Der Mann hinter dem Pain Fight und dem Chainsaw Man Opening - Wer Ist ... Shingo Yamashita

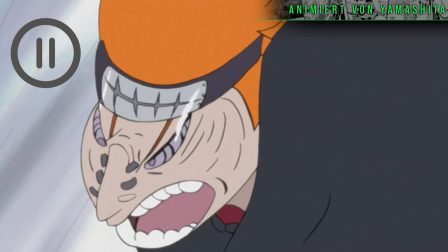8:08 Episode von Naruto Shippuden und Leute, die absolut keine Ahnung von Animation haben und denken, sie wäre schlecht,
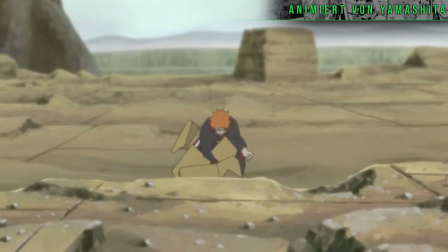8:14 wenn sie mittendrin pausieren und ein einzelner Frame dann irgendwie lustig aussieht, waren extremst abgeschreckt von diesem Kampf und wie wild er war.
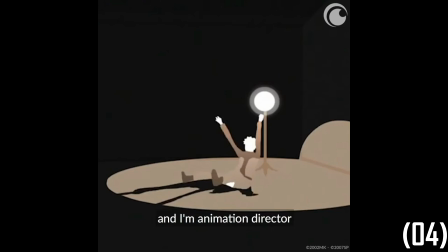8:21 In einem Video von Crunchyroll sagt der Master selbst zu dem Kampf, dass sie ihn nicht alles haben machen lassen, was er eigentlich tun wollte, was so klingt, als hätten sie ihn sogar noch davon abgehalten,
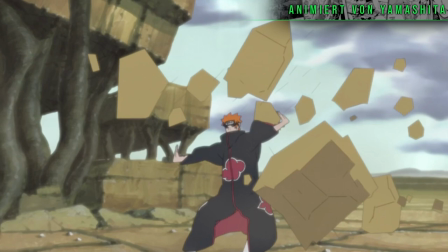8:29 völlig durchzudrehen mit der Animation. Aber auch das, was da ist, finde ich großartig.
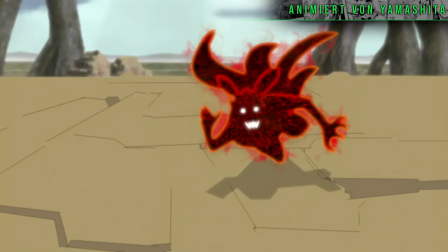8:34 Wenn man nicht aus irgendeinem Grund auf Pause drückt, sondern Animationen halt laufen lässt, so wie das halt funktioniert, bemerkt man, welches Gewicht diese Animationen tragen.
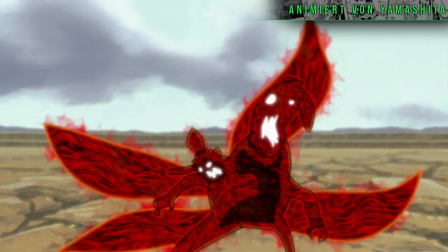8:42 Ich meine, wenn du ins Gesicht geschlagen wirst und dein ganzes Gesicht dann woppelt, zeigt das a,
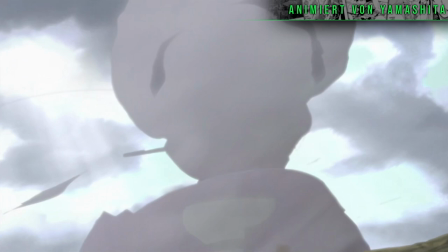8:47 wie hart dieser Schlag gewesen sein muss, aber auch b, wie widerstandsfähig du sein musst.
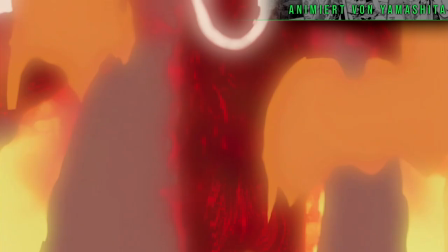8:52 Zusätzlich passt das Gewoppel zu der Otherworldliness, die Naruto's Transformation verkörpert.
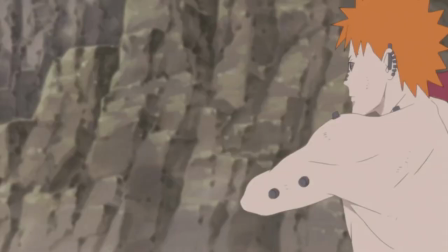8:56 Dazu sei gesagt, dass Yamashita in dieser Episode von seinem großen Vorbild Norio Matsumoto begleitet wurde, der bereits seit den 80ern aktiv ist.
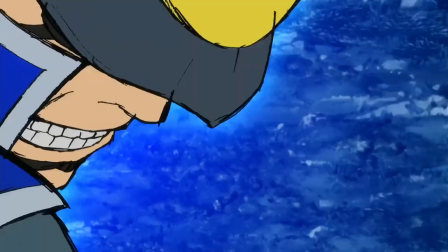9:04 Wenn ich euch diese Szene aus dem Sengoku Basara Anime zeige und hätte euch erzählt, dass das Yamashita sei, würdet ihr mir wahrscheinlich glauben, oder?
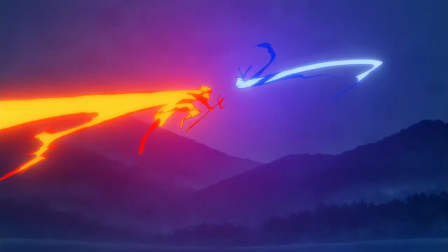9:11 Nee, ist Matsumoto. Tatsächlich sind die beiden oft an dem gleichen Anime beteiligt.
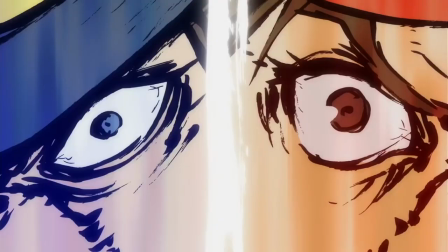9:15 Matsumoto hat auch für Bokurano, Yozakura Quartett und Birdie animiert, ich habe diesen Part aber bis hierhin aufgehoben, weil sie hier beide an der gleichen Episode gearbeitet haben.
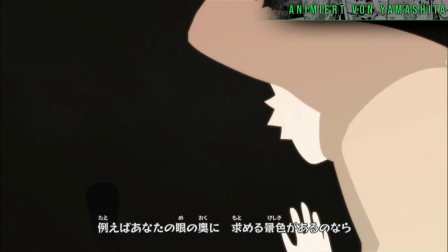9:24 Zwei Jahre später war das erste, was man von Yamashita 2012 zur Gesicht bekommen würde, das 20.
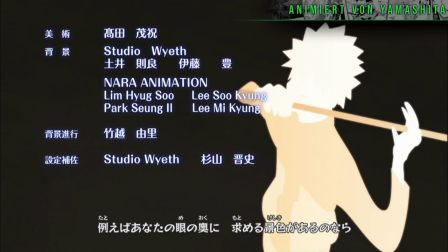9:29 Ending, was Yamashita wortwörtlich im Alleingang gemacht hat.
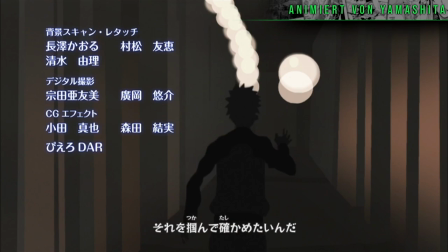9:32 Regie, Photography, In-Between, Storyboard, Schlüsselbilder, alles daran war Yamashitas Werk, was man in seiner Ähnlichkeit zum ersten Birdie-Ending deutlich sieht.
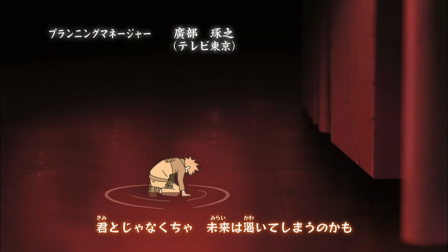9:40 2013 kam noch das 13.
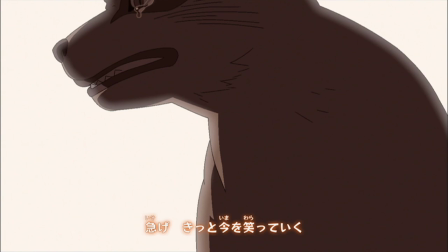9:42 Opening dazu, was er wieder Regie geführt und gestoryboardet hat, aber dieses Mal nicht komplett im Alleingang gemacht hat, da auch zahlreiche andere SchlüsselbildzeichnerInnen gecredited sind.
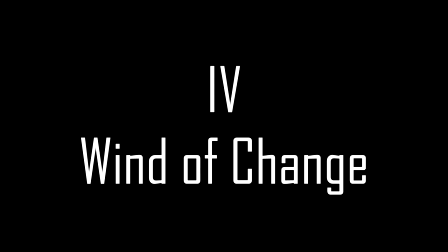2014 bis 2018 ist die Zeit, wo es ein wenig schwammig wird, weil ich für gewisse Dinge keine genauen Daten finden kann und daher nur Annahmen nachgehen kann.
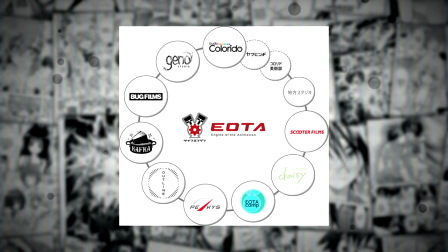10:07 Heutzutage ist der Masch da wichtiger Animator und Ressageur im Kosmos von der Anime-Produktion Schmiede Twin Engine.
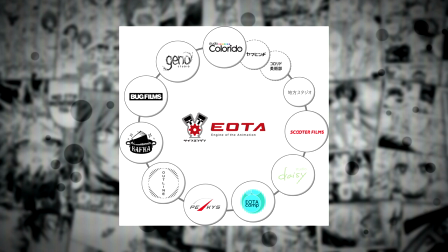10:12 Ende 2014 wurde Twin Engine vom ehemaligen Neutamina-Editor Koji Yamamoto gegründet und die Firma hat sowohl eigene Studios wie Geno Studio,
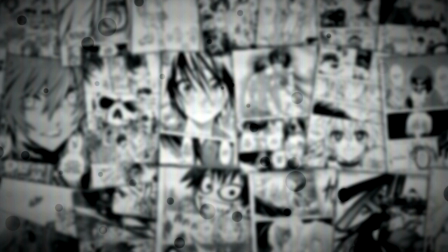10:21 Studio Colorado oder Studio Kafka, wie auch ziemlich enge Beziehungen zu Studios wie Wit Studio oder Mappa.
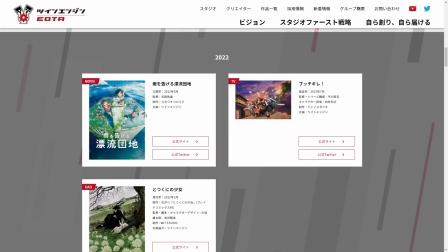10:27 Twin Engine ist beispielsweise Produzent von Cabanera of the Iron Fortress, Vinland Saga oder allen Kinofilmen wie Colorado, wie zuletzt Drifting Home.
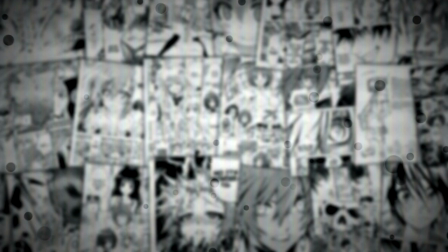10:34 Wann genau Yamashita zu Twin Engine dazu gestoßen ist, weiß ich nicht.
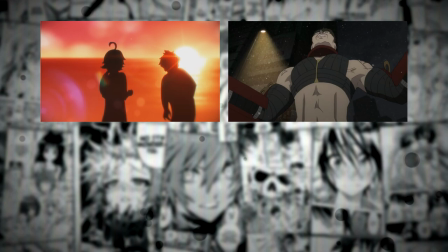10:38 Die Anime, an denen er bis 2017 gearbeitet hat, sprechen eher dafür, dass er noch eine Weile als Freelancer unterwegs gewesen ist.
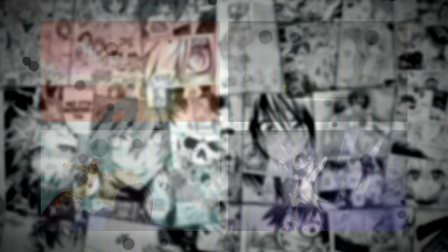10:44 Beatles, Tokyo ESP, Atome, The Beginning, Fate Apocrypha und noch ein bisschen mehr finden sich da.
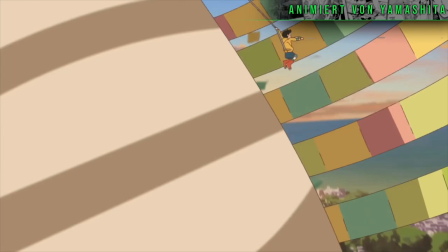10:51 Bis ich dann die dritte Staffel von Fasting Days in 2017 sehe eine Webserie von Colorido, wo er eine Szene animiert hat.
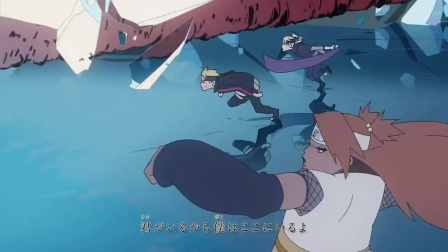10:58 Ein Jahr später läuft das vierte Boruto Opening, gemacht von einem neuen Team innerhalb von Colorido, Team Yama Hitsuchi.
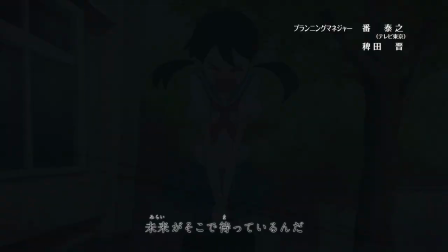11:04 Angeführt wird es von Kawano Tatsuro, der seinem Kumpel und Kollegen Ishida Hiroyasu bei der Animation für den 2009 erschienenen Kurzfilm Fumikos Confession ausgeholfen hat.
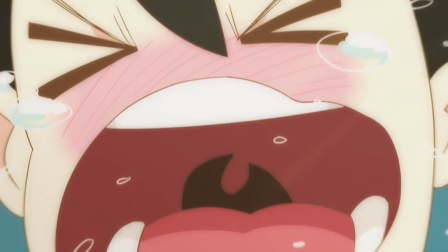11:13 Fumikos Confession gilt quasi als der inoffiziell erste Colorido-Anime,
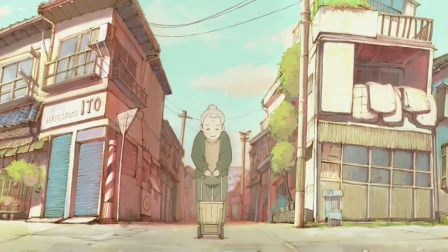11:17 denn auch wenn Colorido erst 2011 gegründet wurde, ist es genau dieser Stil von den beiden, für den das Studio bekannt wurde.
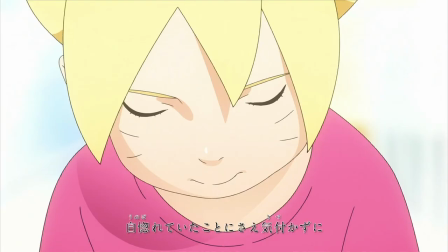11:23 Zurück zum Broto-Opening, was die Gründung von Team Yamahitsuchi darstellt.
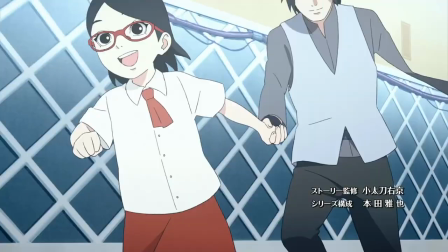11:27 Yamashita ist fester Bestandteil dieses neuen Teams und übernimmt dort abseits vom Zeichnen auf technische Aufgaben wie Director of Photography, welcher für das Compositing verantwortlich ist. Auf Deutsch übersetzt heißt das, er setzt das Bild zusammen. Selbst wenn mehrere Dinge gleichzeitig auf dem Bild geschehen, heißt das nicht zwangsweise, dass alles von derselben Person gezeichnet wurde.
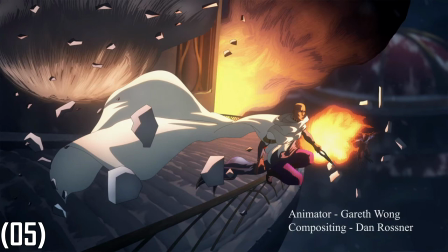11:44 Der Director of Photography nimmt die Zeichnung, also Hintergrund, die Animationen und vielleicht noch Kompase, die durch den Hintergrund laufen und fügt sie zu einer Szene zusammen.
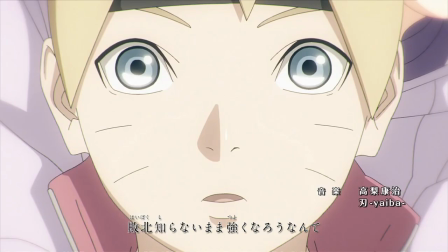11:52 Genau das hat Yamashita für dieses Opening gemacht.
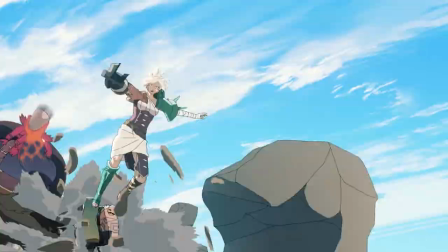11:55 2019 führte dann Regie und storyboardet ein Anime-Musikvideo für League of Legends und führt ebenfalls Regie bei der vierten Staffel von Fastening Days.
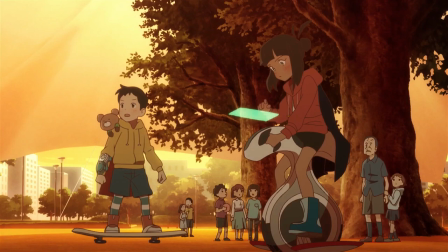12:03 Was ich irgendwie komisch finde, ehrlich gesagt, weil von allen Dingen trägt Fastening Days vor kaum seine Handschrift.
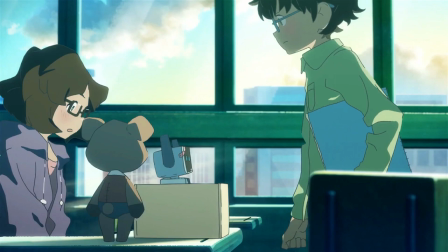12:09 Yamastas Stil würde sich ändern und Fastening Days sieht wie der Zwischenschritt aus dem Wobbly Yamashita und dem Shiny Yamashita aus.